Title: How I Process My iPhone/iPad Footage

And now the other important thing for this that we're going to go over is an app I use called Filmic Pro. Filmic Pro, F-I-L-M-I-C. Not very expensive, but I think it's about $10. And then I think I bought the remote for $10. One of the best things you can do if you're trying to make YouTube videos and you have to do everything by yourself is you have your setup, you have your camera, and then you use a remote so that you can see what you are recording. So I can see myself and I can control the cameras and everything from here. I can also see if I'm in focus, because it sucks a whole bunch of wieners when you record a whole bunch of stuff and then you find out that you weren't in focus, especially if you're giving it, you're playing instruments and you're giving it a whole bunch of energy and everything. You're like, that was great. It wasn't great. You weren't in focus. So, don't get too intimidated. This is a simple app to use. I'll show you here how I learned how to use it. It's not going to take a lot. You have to know a couple things, and that is it. So I will show you while we're recording here. So this is the Filmic Pro remote.
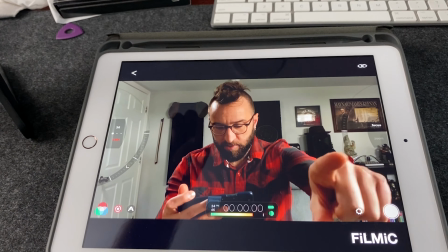318s
So this is seeing what my camera is seeing up here, and I'm controlling everything with this remote.
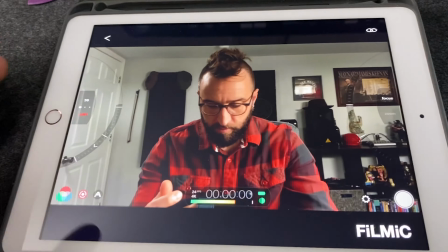323s
So like I said, this is an add-on to Filmic.
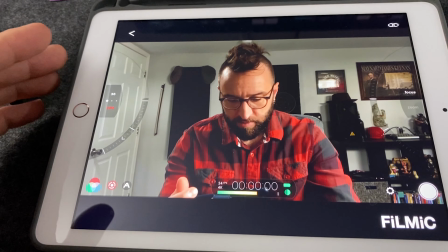326s
I think it was like $10 or something like that, but absolutely invaluable tool to have when you're trying to record these things for yourself.
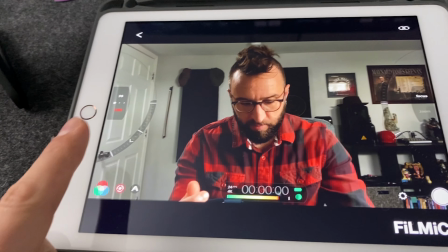333s
You're going to press this little button down here, and that's going to bring up your aperture and your lens settings over here, and it's going to bring up your focus.
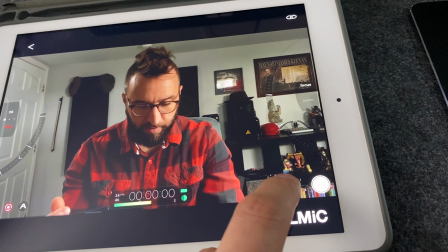341s
You don't need to know anything about cameras, just follow along. Last thing here is that you have your resolution.
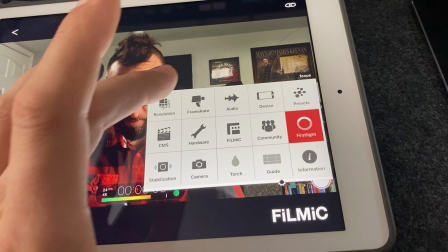346s
You want to set that to your highest. If you have room for recording that many videos, you want to set your frame rate to 24 frames per second.
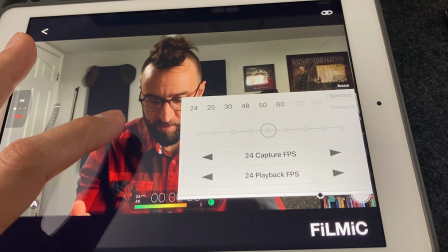353s
Anything higher than that, it starts to look weird and digital, and we're trying to go for a more natural look.
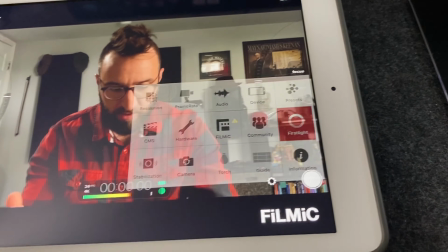358s
That's pretty much all you need to know. Now, we're going to go over here to these numbers.
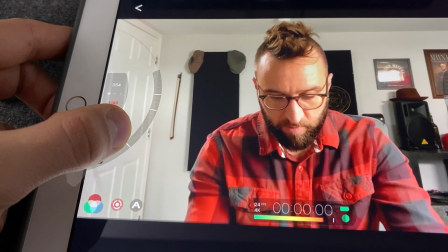363s
I've already turned this down, but we were about here. I'm going to bring this number down.
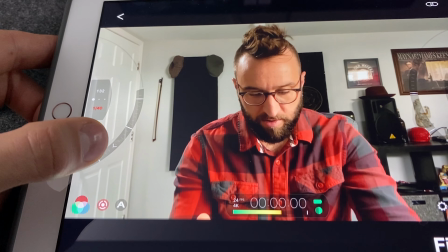370s
Or you can click on either one of these numbers and adjust. It doesn't really matter. We're just trying to get a more dynamic look.
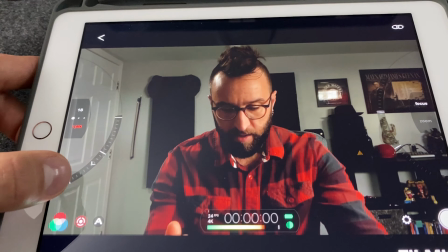375s
And we can pull it the whole way down and be really dynamic and really dark.
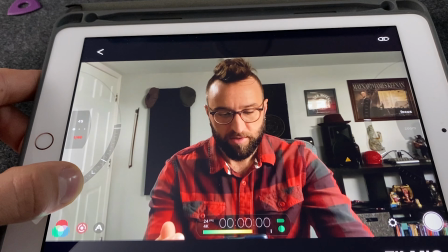380s
But I'm going to bring it up just a little bit more. And there we have it.
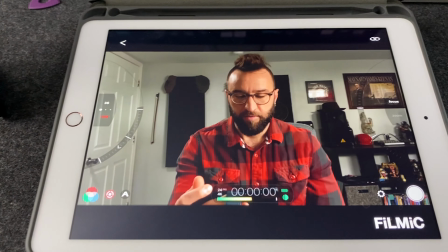385s
And now we look a hell of a lot more dynamic just because we controlled how much light is coming through that lens.
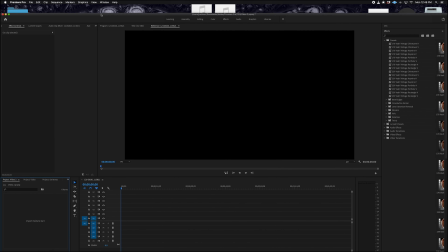396s
Hooray! So let's get started here. I opened up Premiere Pro. I open a new project, essentially.
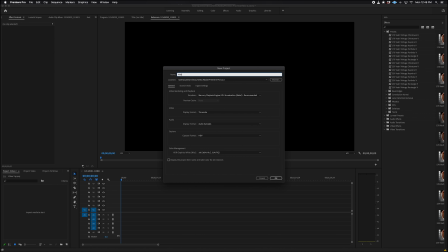403s
These were my settings. Let's call it Video 3, because I've done this a couple times now.
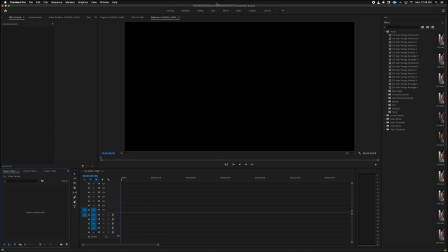408s
And everything's pretty much the same as anybody else's would be set up here. So I have my video clip here. I'm going to drag that down here so I can import it. Or you can, of course, go to File, Import. And we're going to drag it over here.
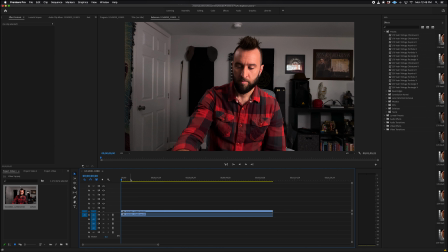420s
And there we are. Now, it already looks pretty decent. Like I said, we can already upload it like this. But I'm going to show you how I do what I do. So one of the first things here is something called Vossi Vintage. I have these vintage visuals that I downloaded here, and I'm going to show you those, or I'll put a link.
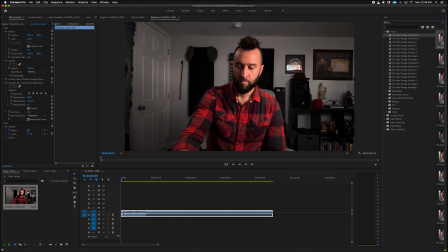439s
Hopefully they're still available. These are totally free. What it does is it ends up putting more focus on the person's face, or in this case, my face. So there's a bunch of different ones to choose from. They also put a little bit of a blur sometimes as well, so I keep putting these on here.
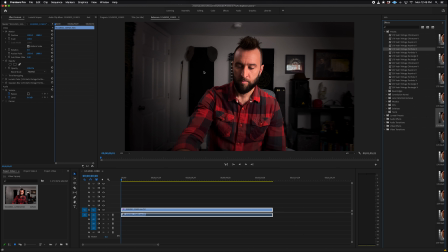455s
You can see what that one did. Here's porthole. That's usually pretty dynamic, so I don't need it to look like I'm coming out of a tunnel.
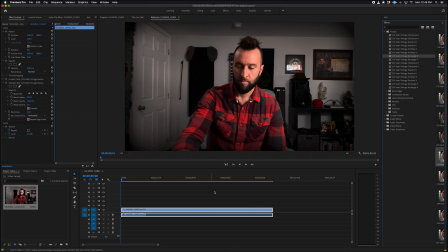462s
And we have a rectangle. This is usually a nice one. So let's say I go with that. Still more dynamic, but yeah, we have a little bit of a Gaussian blur, however you say that, and Lumetri color. So Lumetri color, and somebody already did this. I installed these in Premiere Pro.
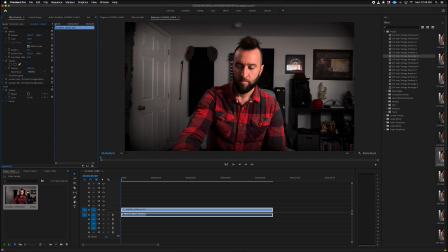480s
They're presets. It was pretty easy to do. I'm sorry I don't know how to, you know, guide you through that, but of course you can figure out how to do that. And then they went right over here into my presets, and that's what I selected.
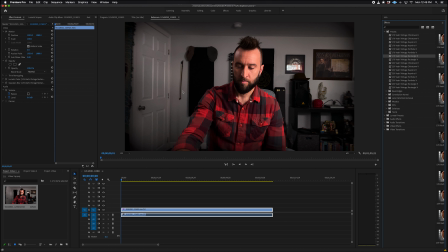489s
So once again, this puts a nice kind of focus right on here on me talking, or if I'm playing an instrument or whatever, it puts a nice focus on there and makes it look a little bit more professional. Here's what it looks like without, and here's what it looks like with. Very nice. So those are presets.
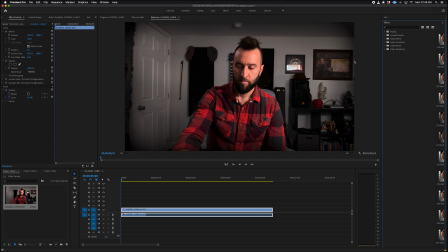506s
I don't do anything to them. I don't touch them. And if you don't want your little blur, like the little blur that happens, you can always just turn that off as well. So the second important thing I use here, and maybe the most important, is that I'm using these natural things that come along with Premiere Pro,
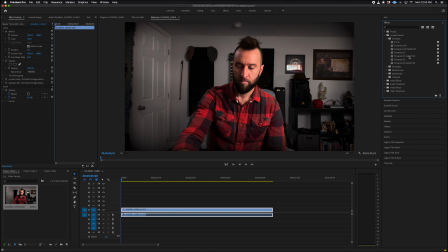522s
Lumetri presets. These are more presets. I usually go with faded film, CineSpace, 25 faded film.
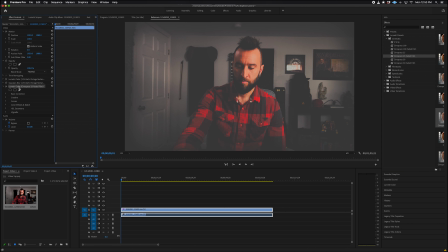530s
So we're going to drag that on here. This is going to be above your black preset thing here. And let's start diving into this. I do not do much. I don't want you to feel overwhelmed.
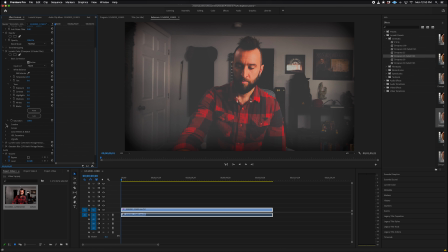542s
We're going to go down to basic correction first, and we're going to turn this stuff way down because we don't need our faded film to be that intense.
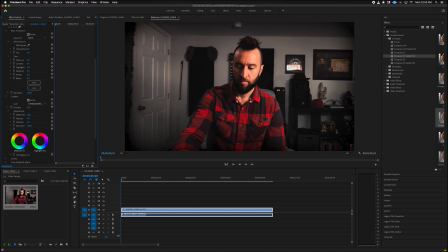551s
I usually go about 20, about 18 something. And I'm going to show you what that does. It's just giving us, once again, a little bit of a more film-esque, warm, not so DSLR digital kind of look.
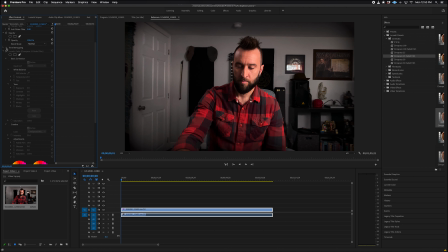566s
If you don't know about these things, digital is very clean and very pristine, but it's also very empty. So when we shoot digital, it ends up being very cold and kind of lifeless. So what we're doing here is we're trying to bring some more film-esque, warm qualities to this.
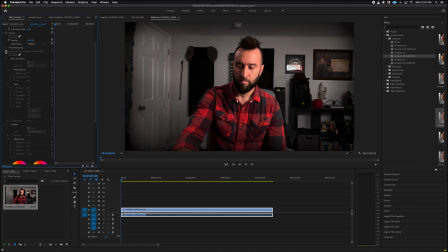585s
And once again, we already have a better quality. It's funny that just turning that on and off, somebody would probably be like, wow, what kind of camera are you using? It's really nice. Nah, all I did was a couple things here. So now we turned that way down. Let's close some of these. And now we're going to go, where the hell did we go? We're going to go to our color wheels. This is very important.
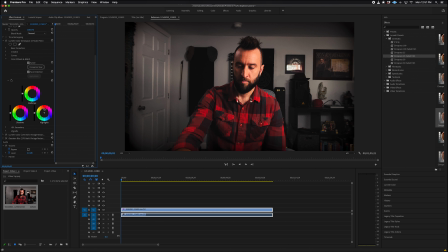604s
You don't have to, if we're not using Premiere Pro, you can do this in other things. I tend to want my skin tones to be nice and warm. And then I want my backgrounds to have more color. Right now, black is pretty much black. And gray is pretty much gray. So I'm going to add a little bit of color to all these things. It's going to be pretty subtle.
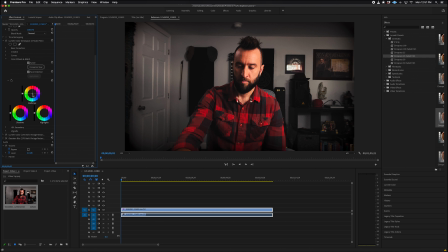623s
But once again, this is a reason why everybody asked me what camera I use. Right there, we're just barely diving into blues and greens to add a little bit, maybe of a vintage look, but we also just want a little bit more of a feeling and a look.
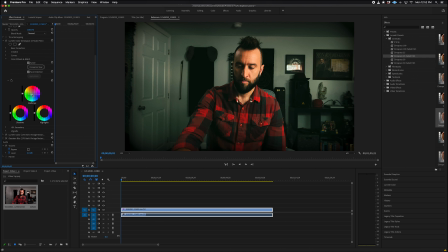638s
So that's pretty nice. Let's go kind of right in here between green and blue. So I can't, this isn't something you can click and drag. Oh, let's just go with that right now. Shadows, we might want to go a little bit with our shadows, but it might be a little bit too much.
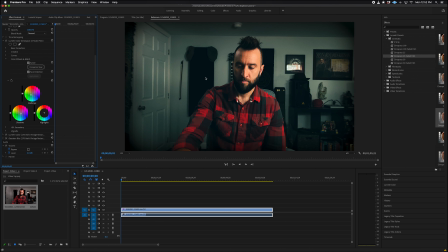657s
Right there, barely off center, adds just a little bit more of a hue to this black color instead of just black. So then we come up here, we're going to add a little bit more skin tone, a little bit more yellow or red. And this is what I do with every video and every shot that I add, or that I edit, I'm sorry.
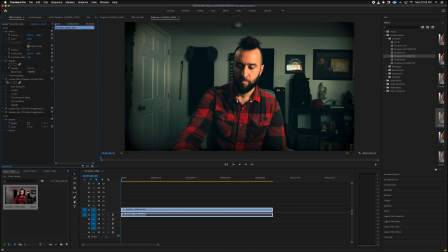676s
So those are my color wheels. Once again, let's look at the before and after. Pretty clean, looks pretty nice. Now we're getting more of a film-esque kind of look. Now, if you shot it a little bit too hot or a little bit too dark, we can change our exposure settings.
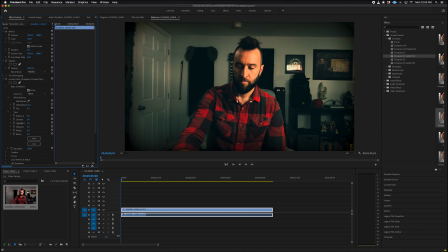694s
I sometimes take my temperature and I'll even make it a little bit warmer. And I might make this a little bit colder. Oop, gotta grab it. But anyway, once again, this is what I'm going for. And like, you can change your shadows and your highlights if you want your, you know, something to stand out more.
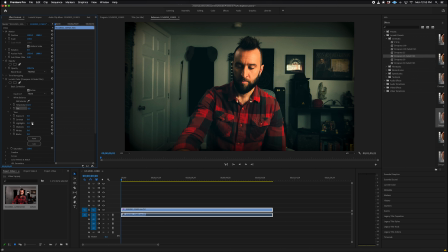712s
We can always bring our highlights into that. But anyway, I don't really need to change anything. I like the way that looks. And we didn't do that much. So already, we have a nice look there. I don't want my audio to be playing back. So let me get rid of that. And there's my big, wonderful head.
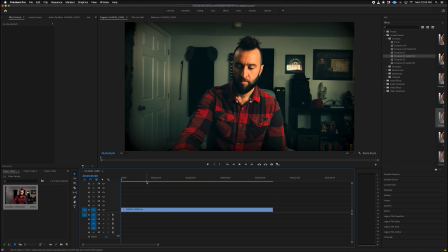733s
Yeah, we've already achieved a really nice look. So now I'm going to show you one more trick with this.